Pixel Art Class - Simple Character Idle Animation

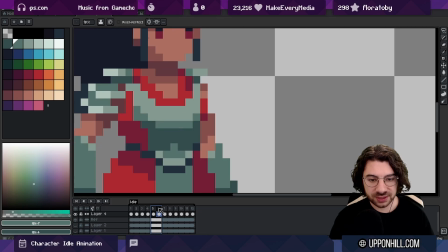And I think at this stage, I'm happy to essentially copy this and flip it for the other side.
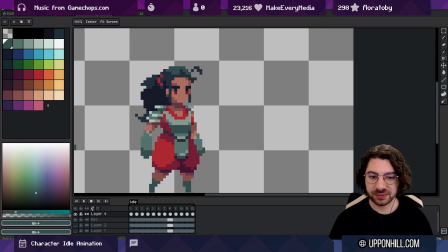So what I'm doing here is I'm just trying to preserve the material characteristics of this metal breastplate, right? The idea is it's not something that can be deformed too much. So even if I want to do some sub-pixel stuff here, it needs to be quite snappy.
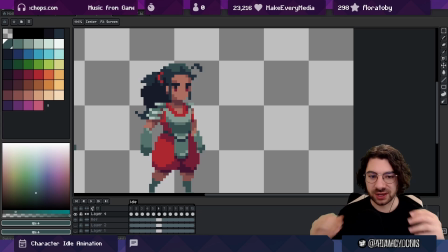So I've removed some of the, smaller, fine adjustments and just saved them for the larger ones. And I think we still get, 1, 2, 3, 4, 5 frames of transition here, which is nice.
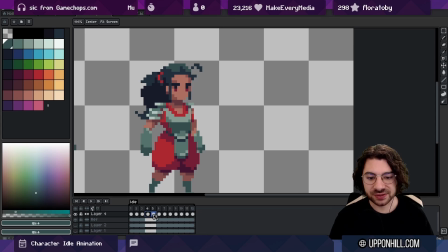And so we can, at this stage, because we haven't done any of the secondary motion, we could take all of this, copy it. That's 5, 6, 7, 8, 9, 5 frames. We're going to start it on frame 12 and we're going to wrap it around. So we're going to paste it at frame 12.
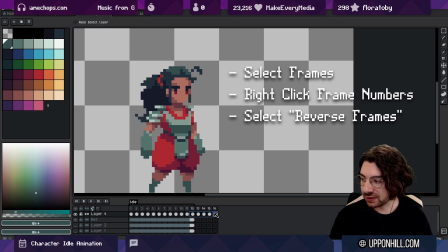So now we have 12, 13, 14, 15, 16. So we can reverse these frames. And then we can take these back here and move them over to here. So now we should have this boomeranging up and down.
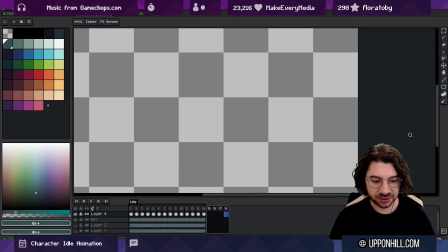And I want to keep this inhale a little longer, 2 more frames at least. Maybe even a couple more frames on this side too.
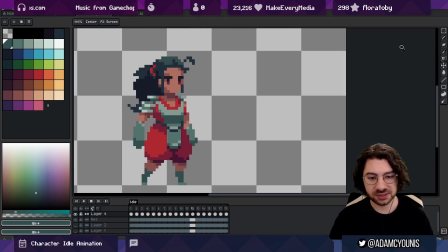And I'm just going to keep going until I feel comfortable.
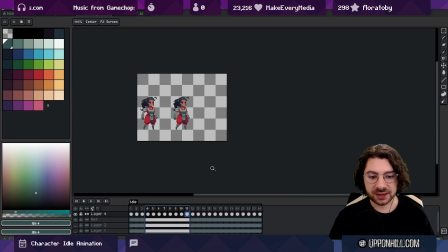And in engine, we could probably take all of these idle frames and call that its own animation, and then play an exhale inhale. So just this part here, that can just be the animation that plays
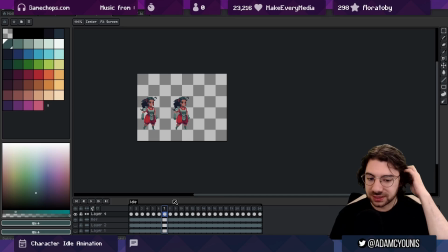and transitions into an idle that just holds. It doesn't have to be quite this many frames, but for the sake of just us today,
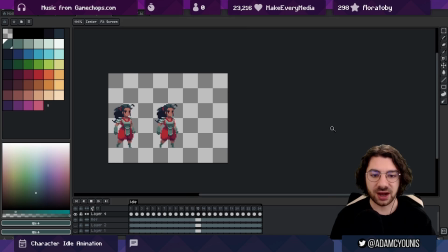right here, right now, animating it, I want to be able to feel it and see it as I would in game,
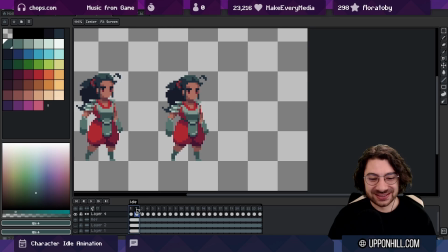and that's why I've got this many frames. So we're happy here. This is fine moving so far. I want to do a little more secondary motion. So when we start to shift down here, what I'm going to do is have the hands respond a little bit later.
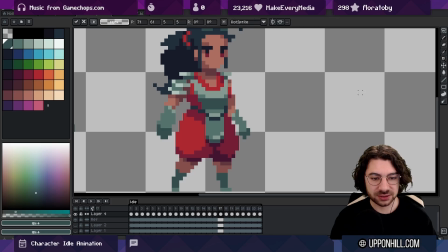So I'm going to, instead of dropping them down, I'm going to move them out. And let's have that happen a little further up.
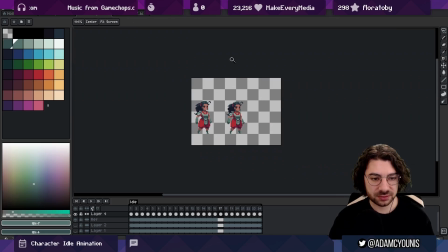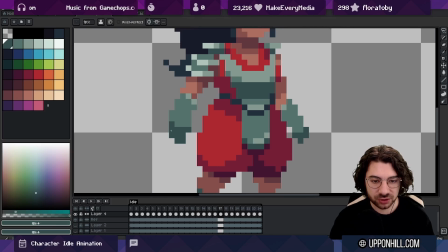And I want that to be a little more like delayed. I want that to take a few more frames.
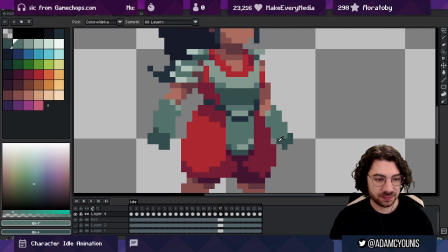So we're just gonna see what we can get away with here. So then on this frame, we're gonna include a little bit more transition.
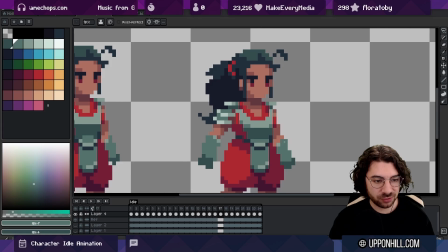Maybe even flare this out slightly more, just to give us a little more something.
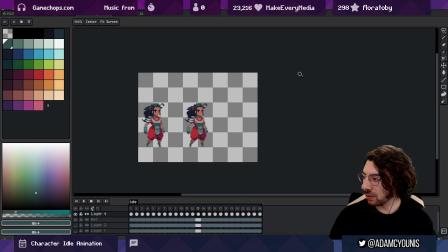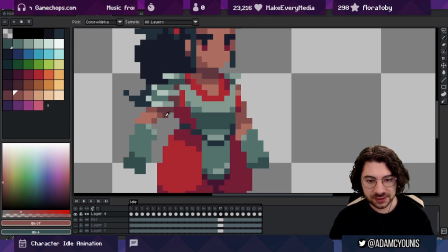And the same for the arms.
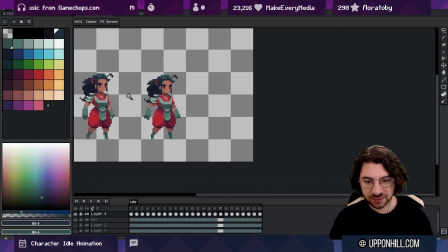Maybe we could even slightly shift some of this shoulder pad stuff around.
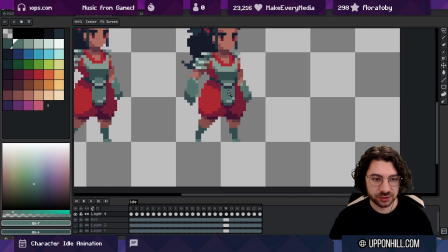And I think this frame, it should be like as close as we can get it to the last frame.
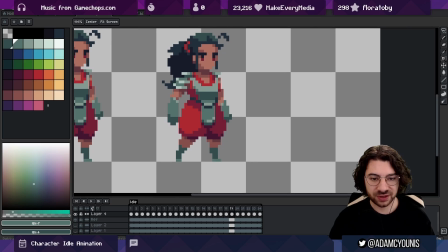Because I don't want it to feel like we're moving evenly. I want it to feel like we're moving so it's like out, almost finished, and then finished.
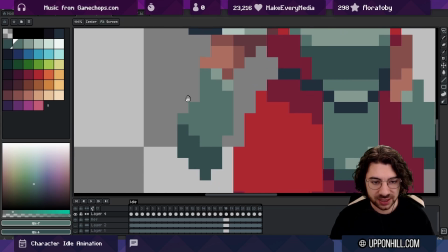So this here is probably a little too high. Cramp this down a little so it's like
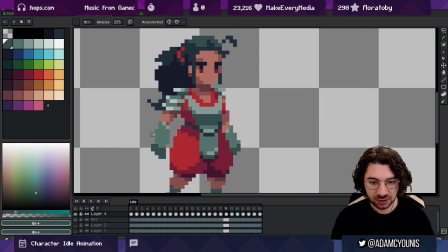just getting it as close as we can to that last frame.
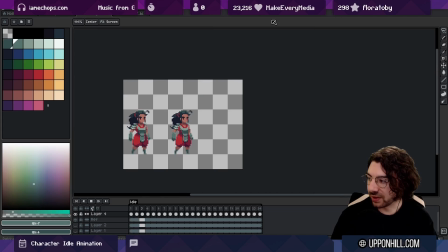I think that makes it feel more of like a rest. We can definitely flare the hair out.
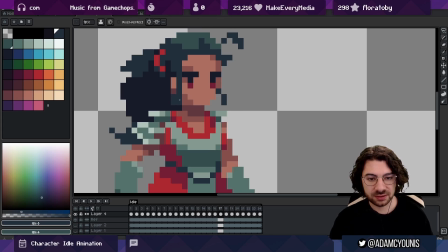That's an easy one. So let's start with the hair.
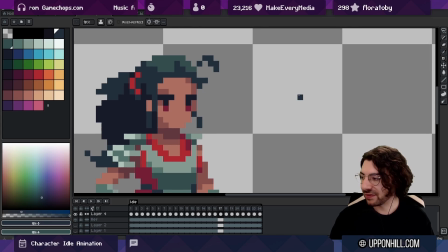So as we drop, we're gonna have the hair flare out and then it's gonna rest over 2 frames.